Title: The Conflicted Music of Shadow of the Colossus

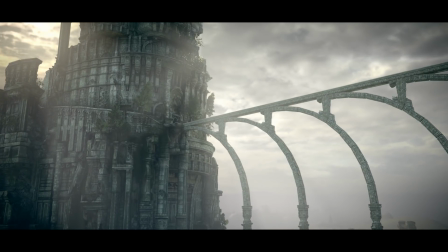5s
Music is the language of emotion.
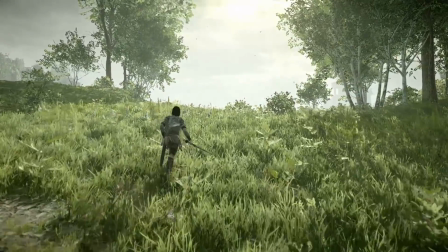8s
As humans, we are so easily able to recognize the feelings evoked by sound, even if we're not musically literate ourselves.
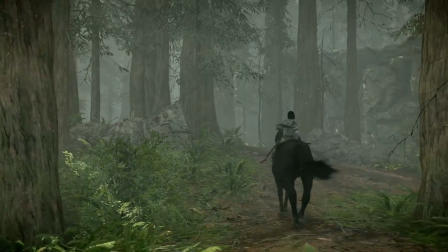17s
Composers for films and games harness this power of music to communicate emotional context to the audience,
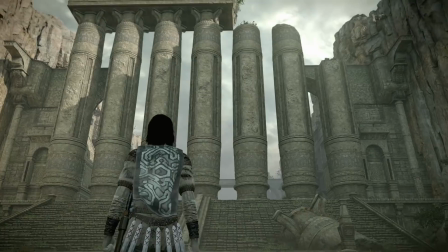24s
and sometimes the score can completely dictate the meaning of the piece.
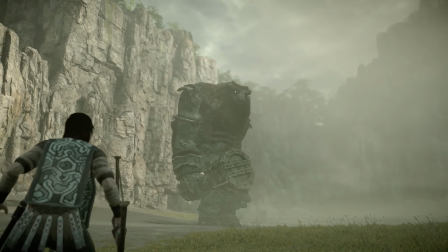29s
Shadow of the Colossus is the perfect example of this.
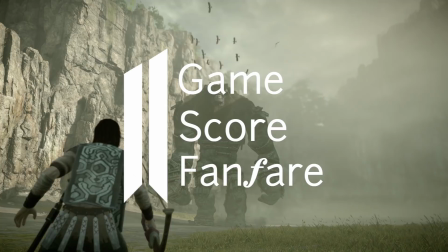33s
So in this episode of GameScore Fanfare, we're going to take a look at how the game's soundtrack speaks to our emotions and shapes the story being told.
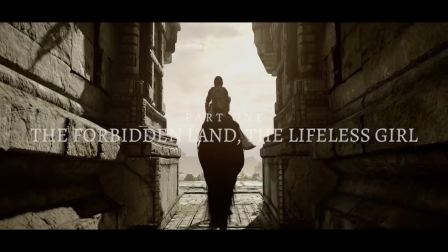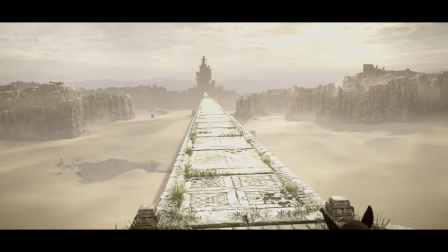49s
The game opens with the main character Wanda travelling horseback to the Forbidden Land,
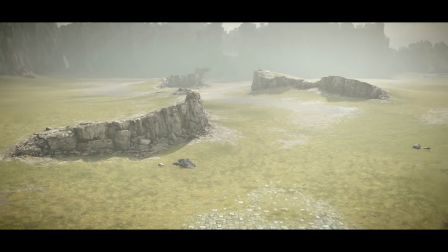55s
an isolated and desolate region long abandoned by humanity.
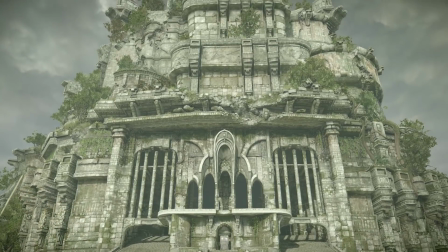59s
This ancient no-man's land is represented in the music by the bouzouki,
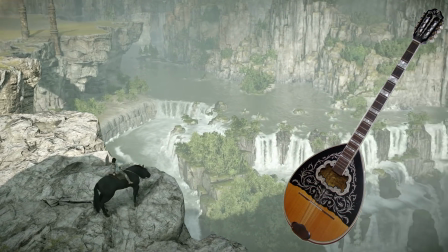64s
an instrument which composer Kow Otani saw as old and ethnically ambiguous.
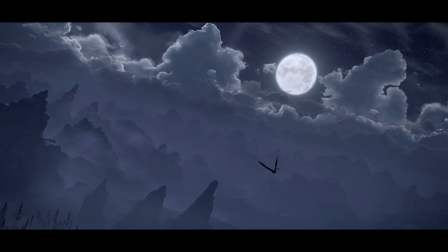75s
Although the bouzouki is actually a rather modern instrument and has associations with Greek and Irish Celtic music,
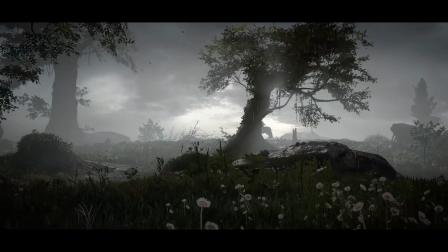82s
it is closely related to its descendant, the pandura, which has had variations pop up not only throughout Europe,
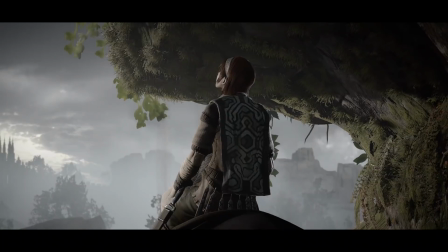89s
but across the Middle East and Asia too, as early as the 4th century BCE.
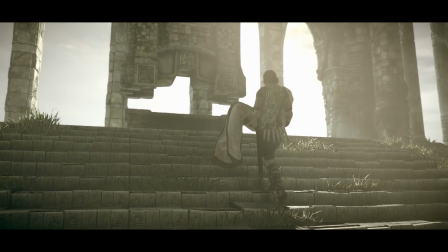95s
Wanda is travelling with the lifeless body of a girl, intending to ask the god Dorman to resurrect her.
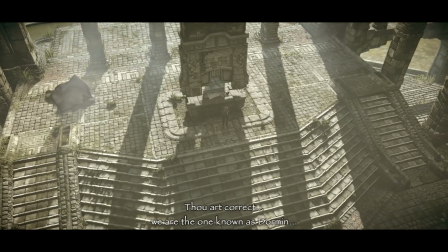102s
Dorman agrees on the condition that Wanda slays the 16 colossi that roam the land.
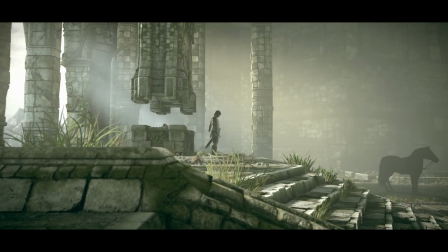108s
This opening scene is scored by a mournful piece, featuring the bouzouki, strings,
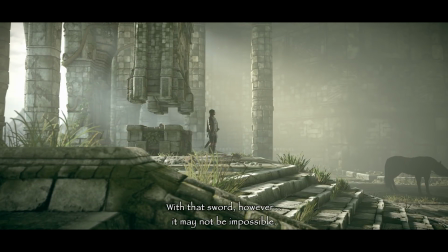115s
organs, church bells, and a choir.
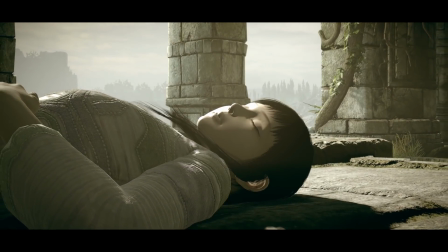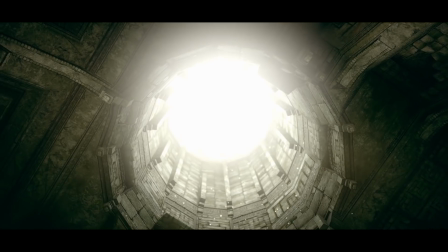126s
It is quite reminiscent of a requiem, a piece of music originating in the Christian Catholic Church for use in funerals.
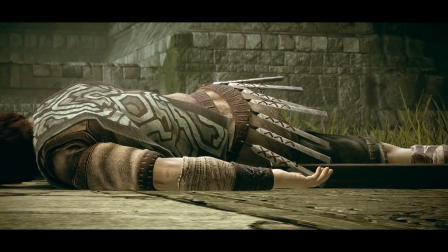134s
This music is referred back to throughout the game after defeating a Colossus,
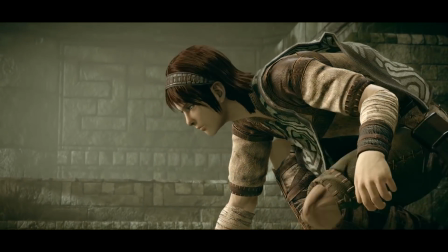139s
cementing the theme of death and loss, and reminding you of the purpose of Wanda's mission.
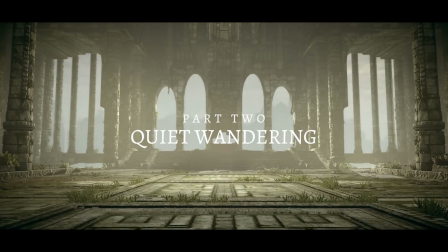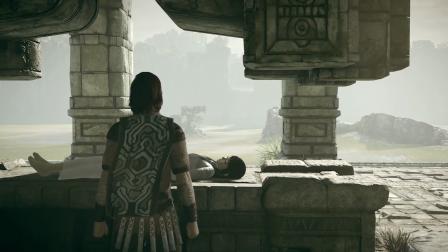153s
Once the setting and story is established, the game begins in earnest.
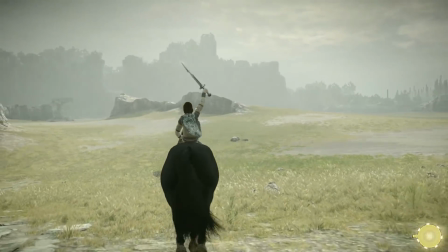157s
Your first job is to locate the Colossus, which you can do by holding your sword in the air and following to where the light gathers.
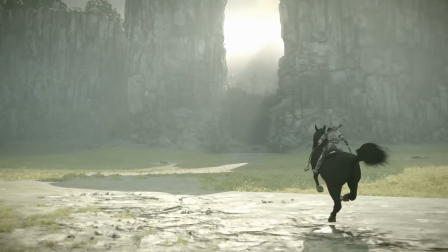165s
You are searching, exploring, climbing, but aside from your horse Agro, you are alone.
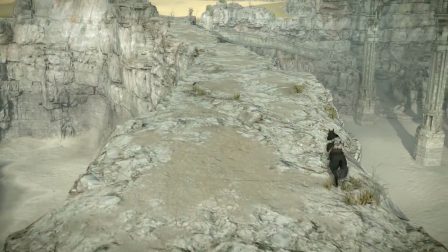173s
There are no side quests to complete, no friends to make, no enemies to fight outside of the 16 colossi.
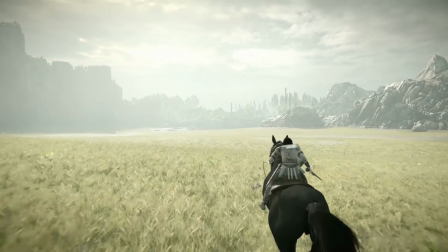180s
It is a lonely adventure, which is emphasized by the score.
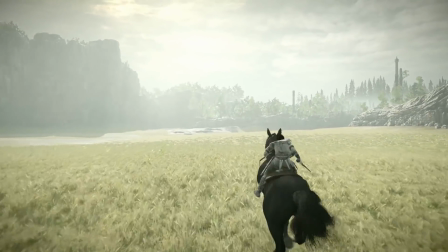189s
It's silent. I've talked previously about the roles silence can have in an adventure game, but in Shadow of the Colossus,
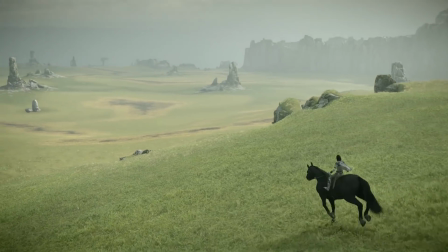197s
it's almost entirely a mood setter, making this empty land feel all the more empty.
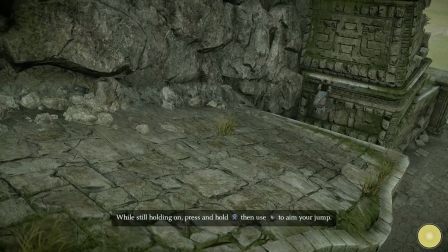204s
In a way though, the silence also serves as an encouragement,
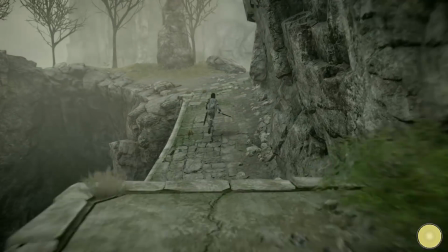208s
being a constant reminder that this is solely up to Wanda alone to complete his mission.
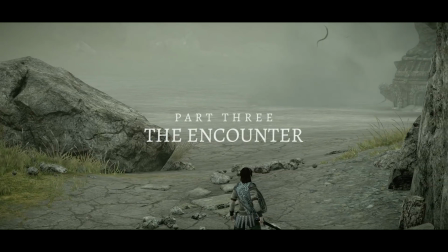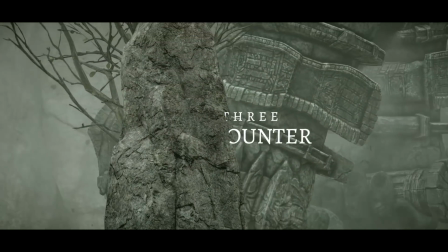221s
This part doesn't happen in every case.
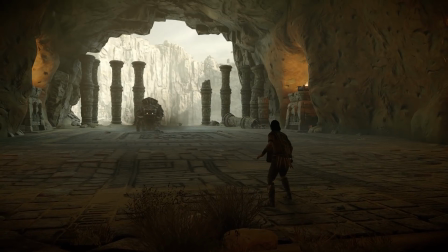224s
Some of the more aggressive colossi will attack Wanda on sight, leading straight into confrontation.
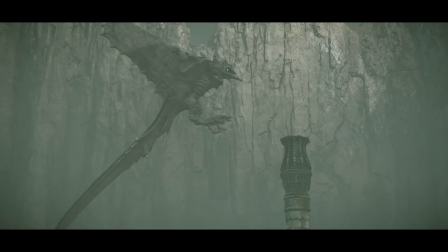230s
But for the other half, the more docile colossi,
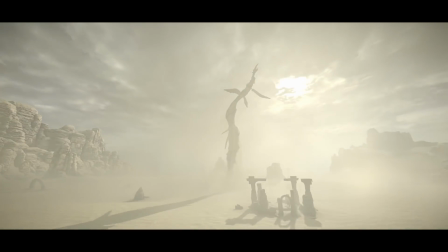233s
there will be a moment of discovery and observing the Colossus in its natural habitat.
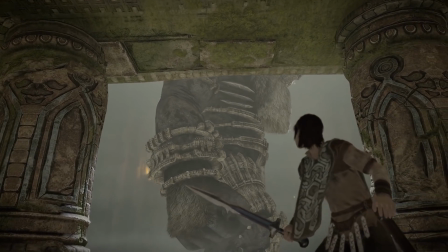239s
This would usually be an opportunity for the score to start building the energy with some tense, suspenseful music.
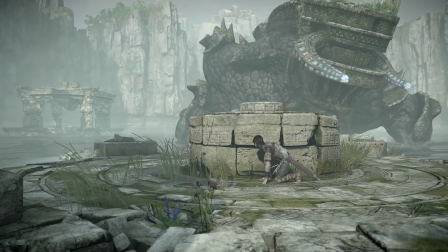247s
Frantic strings and drums growing to a crescendo is what you might expect.
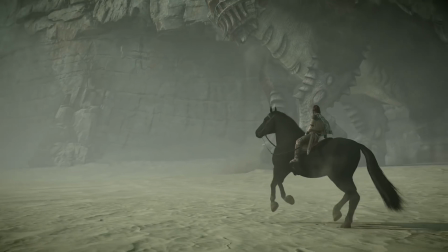252s
That's not the case here though.